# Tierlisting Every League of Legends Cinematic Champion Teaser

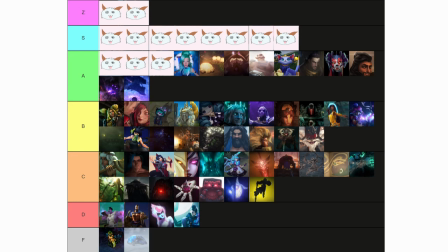We can tell she's got music-based abilities of course, but we're still left guessing at how her kit actually operates in-game. She receives absolute top marks everywhere else though. Oh, and for the record, I like to think I'm not biased here because I also think Seraphine is pretty annoying on the rift. I hate her voice lines.
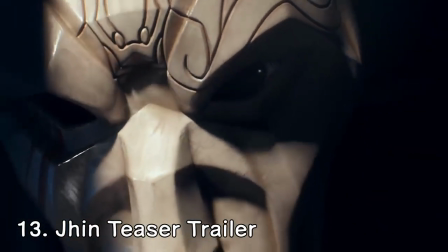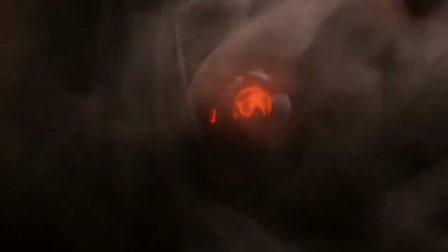Oh boy, the Jhin teaser trailer. I know some of you probably wanted this one in top 10, top 5 even maybe, and I would agree that this trailer is epic.
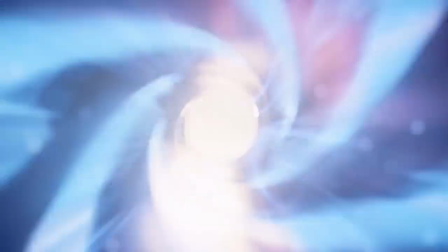In terms of visual candy, it's the best of the best. The way we get to see how Jhin visualizes his own murders is an amazing concept that was delivered to its fullest.
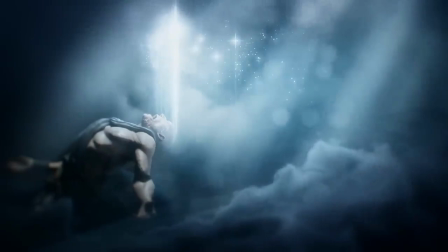The first time I saw it, I was dumbfounded by the mere spectacle of it.
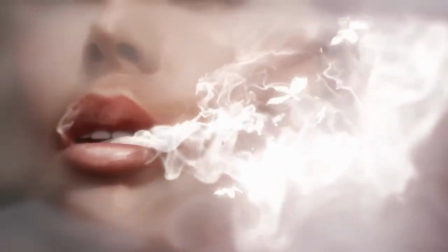You have to put this teaser into perspective though, as it does lack hints to its core gameplay, and it's also still just a one minute eye candy piece.
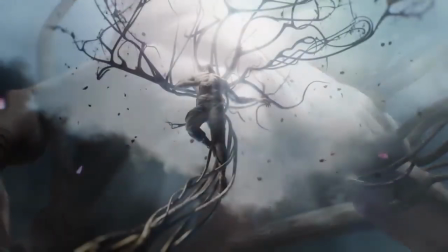The rest of these trailers really go above and beyond to deliver the best they possibly could have, and the djinn teaser ends up falling behind in comparison.
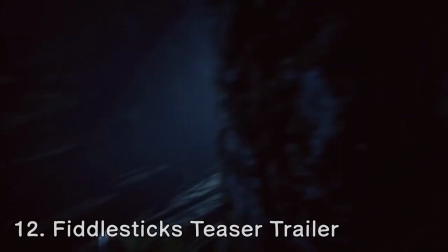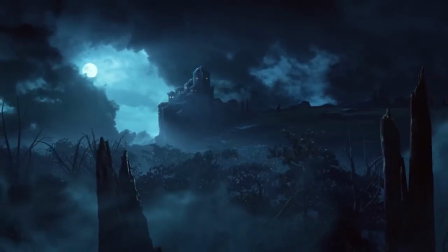This is another one that I could see being in most people's top 5. In terms of providing a 3p atmosphere, it could be argued that this is the best teaser of the bunch.
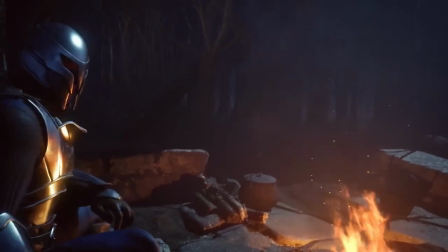Unlike the Callista trailer, we get to see the situation unfold from the Victims POV,
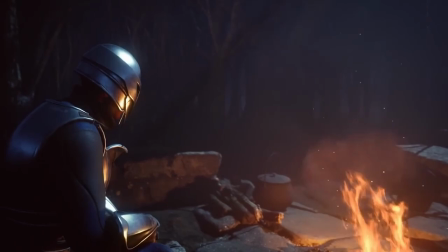and it's enhanced past the Rek'Sai trailer because we get to see it in first person, so we can experience exactly what Soldier No.
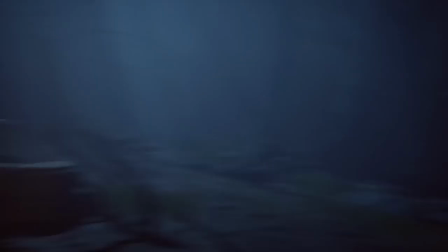2 is experiencing and build an emotional connection to the character even with no knowledge. In terms of showing off Fiddle's new rework, I think it does a great job. We get to see his passive and fear mechanics in action, and also fully figure out the direction of the reworked visuals.
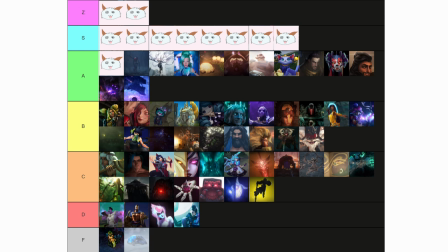The only thing keeping this one further down list for me is I think that there's one more cinematic later that scares me just a little bit more.
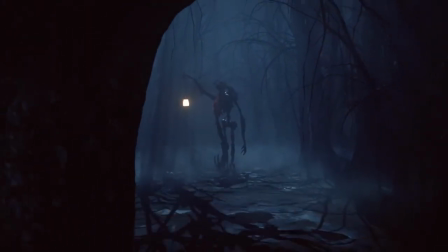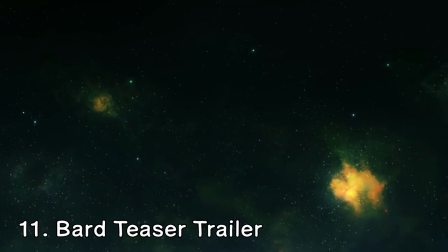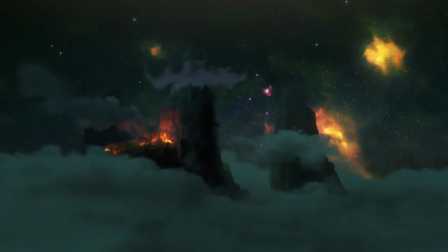When this was released, I think everyone was high on the bard train.
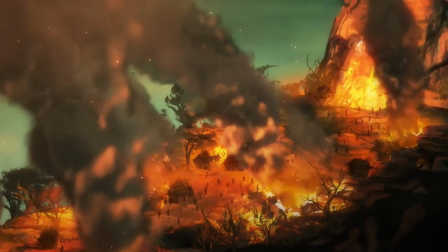For a lot of people, this was the best trailer that had been released at that point, with compelling storytelling combined with animation that has aged extremely well.
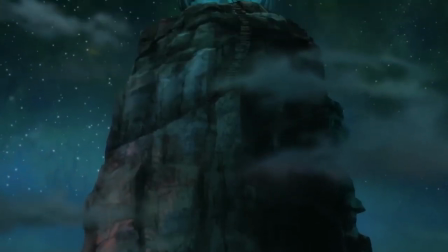I also view this trailer in extremely high regard, and I even had it at S tier initially on my stream.
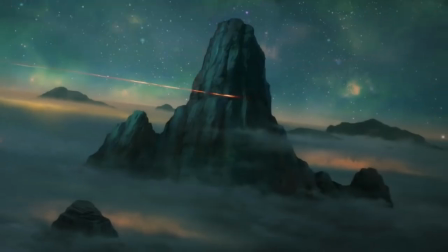The Bard teaser does do a good job at highlighting the importance of Bard in the lore, which helps add to his character and gives people reasons to be excited for his release.
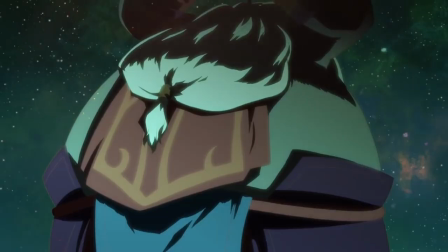However, I don't think this teaser is flawless, as it doesn't do much to key us into Bard's playstyle at all.
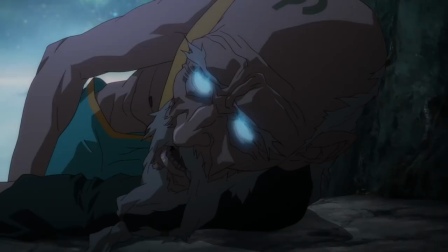I'm also personally not a fan of the random one-liner the old man spits out before dying, as it kind of ruins the flow of the scene as if we couldn't already tell.
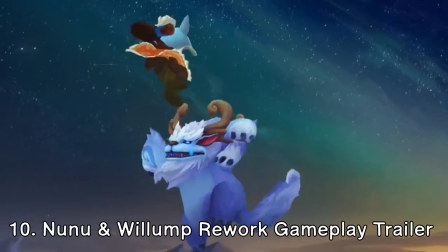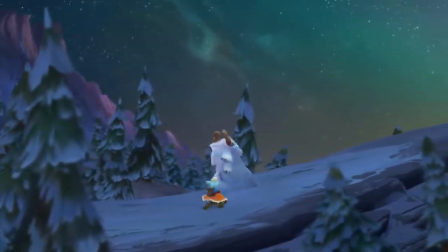Nunu's rework is yet another case of a champion that I absolutely despise, having an excellent gameplay trailer.
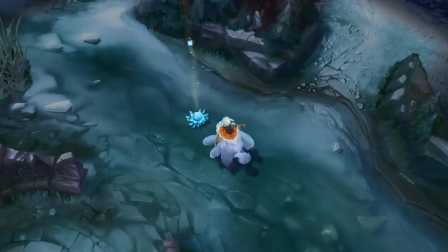Unlike a lot of the other gameplay trailers, I think the new new Mulump Champion models work really well here, and every ability is clearly showcased, even paired with little skits for each one.
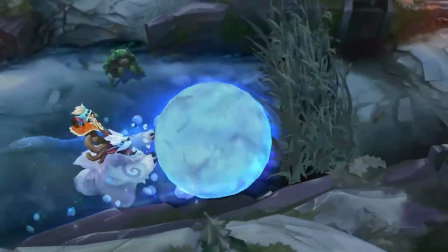Speaking of skits, that's what brings this trailer over top of the other ones so far. The dialogue is super wholesome and helps you get invested in the personality of the two.
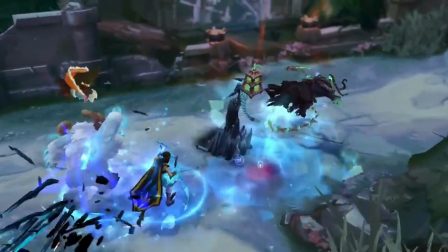In terms of storytelling through dialogue and visuals, this gameplay trailer is the best there is. It's not my favorite gameplay trailer though, as there's one more that slightly ekes out the title for that one.
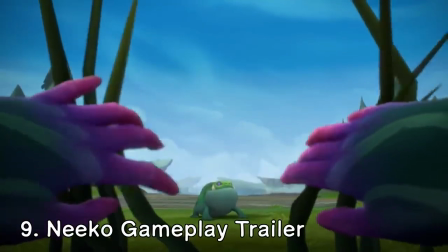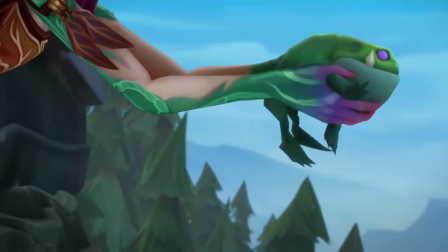jade nico has the best gameplay trailer and it really wasn't ever a question for me everything about this trailer is almost perfectly done the
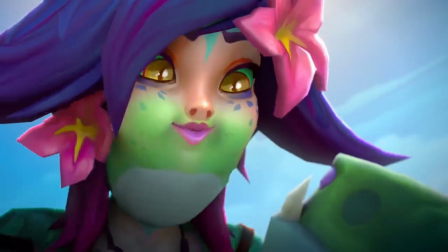reference to suicide frog at the beginning is really funny and displays nico's chameleon traits right from the start and the shot of eluxo leading into the first gameplay clip
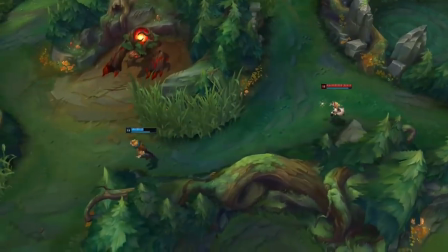is a great transition speaking of the gameplay every single play shown is aged perfectly and displays the peak of creativity for the champion bush
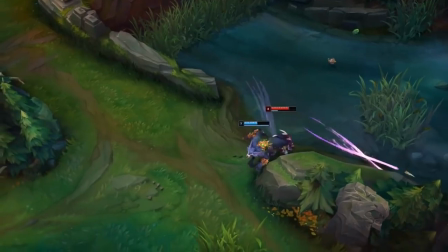strats transformations invisibility escapes you name it and the trailer has a cool shot for it the ultimate shot is picture-perfect too,
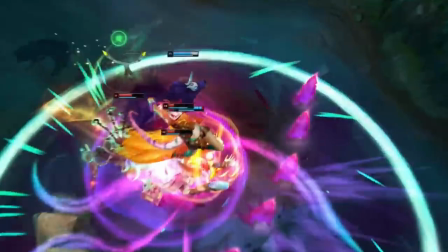with a cool little cinematic zoom-in followed by enough AP to actually one-shot all the enemies it hits for that impact I keep asking for.
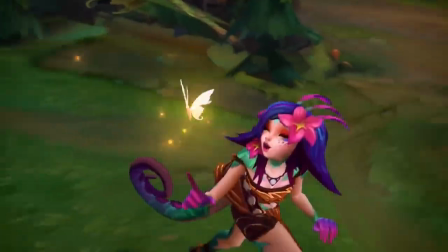To top it all off, the music fits seamlessly into the trailer the whole way through, and we even get blasted with nostalgia with the winter rift at the very end.
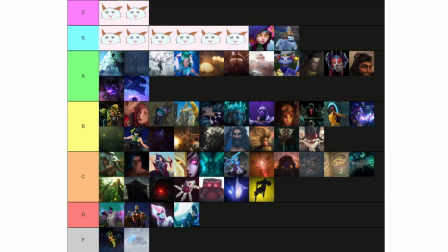If I had to nitpick anything, it would be that I wish Nami had died to Hecarim and that Niko had dodged the LuxQ, but that's literally it. Easy S-tier gameplay trailer, and the model that every gameplay teaser should strive to be.
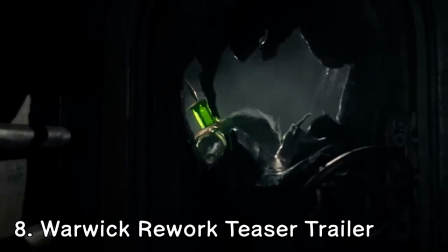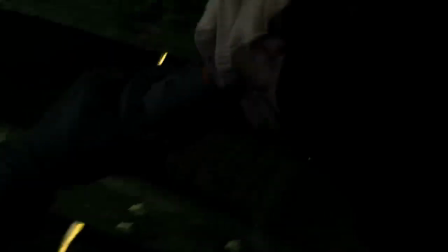In terms of the horror-themed trailers, this one takes the kick for me. It's the Fiddlesticks teaser on crack.